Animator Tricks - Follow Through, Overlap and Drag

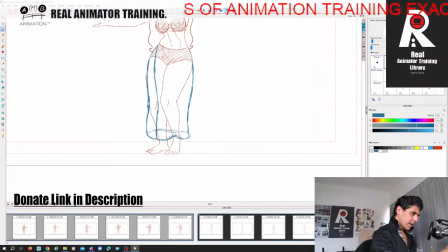3679s
I've got to kind of keep it with the, I'm gonna have an extra wave in there just to have the character's anatomy coming through like that as I'm beefing up this animation, right?
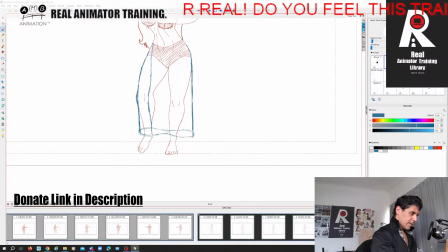So we're gonna have something like that. Bum bum bum bum bum.
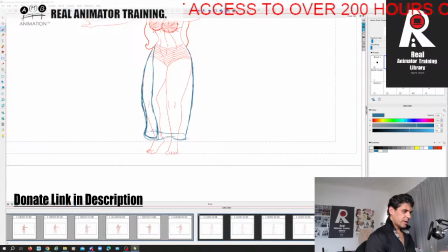3712s
Now it's gotten thinner because the leg is rotated out to the side and I'm focusing on where the sartorius muscle is. Now we can play with it, right? We can bring it right out again like this.
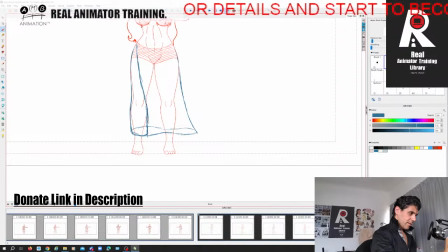Right. Bum bum bum bum.
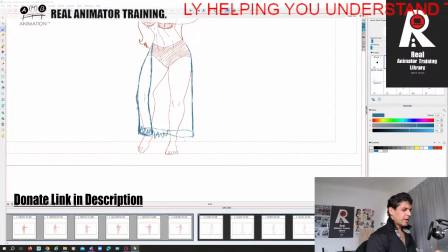3740s
And what I will do is at the bottom of each little section I will have this, and it'll look like such a nice complex piece of animation, right? Just simply Mr. Leon, the secret science,
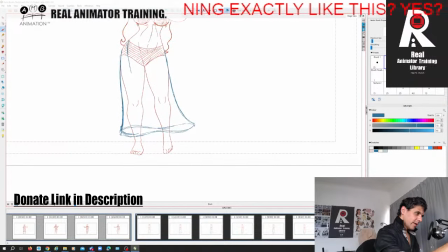3757s
finish the sentence, Mr. Leon, the secret science off, right? Like he doesn't know. Now Mage Burger isn't here to do that. Mr. Leon has, sorry Mage, Mr. Leon has kind of taken your place for that one.
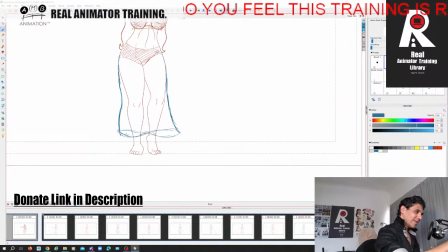3776s
If you end up watching the stream, because Mr. Leon has kind of become the official representative of the secret science of shape simplification now in your absence.
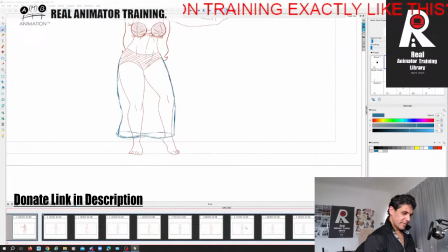3794s
So that's like that. So it's no longer a sartorius hair because I have to think about
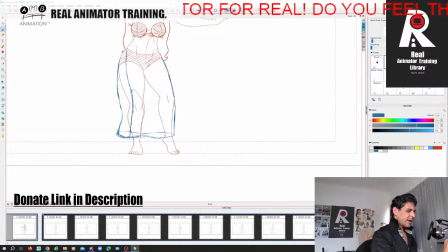3810s
the shape, and maybe I can have that knee coming through the dress now as she bends it, right? So really the sartorius would be doing this, but I want to think about that as a section of the skirt now, right? So I use the sartorius as my
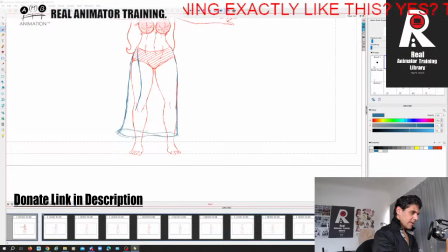3832s
guide, but I've got to remember that
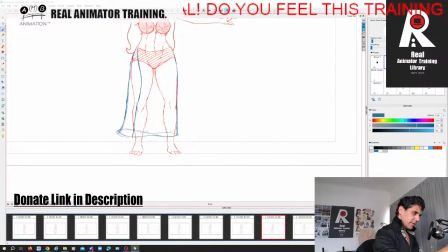3848s
the skirt is independent. It's not glued to the character's legs, right? So obviously as we come into this, I'm gonna have my own independent wave going on there.
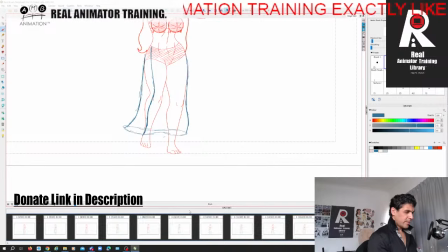Let's have a little look. We are all part of the secret science, that's why.
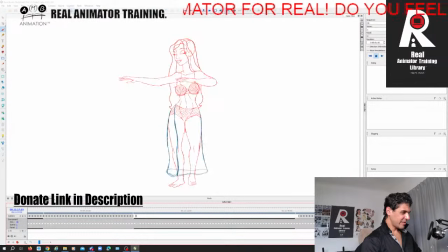3882s
Yeah, so can you see how now that's that, like, part of that skirt is like now, that's a section of the grass skirt, right? Just like that. And see how we're building that on. What is this question I've got here?
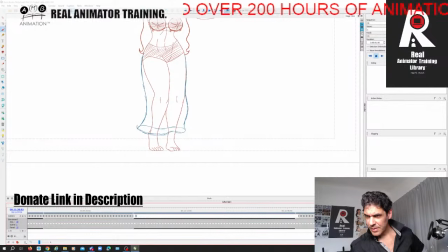Decap Dan, I know practice is the answer to most things, but do you have any tips on how to keep the track of multiple movements while animating, let's say the character walking and gesturing while talking?
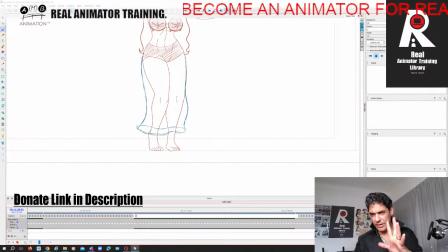3919s
One, practice isn't the answer to most things, right? Because somebody could go tell you to practice something, and that practice is absolutely...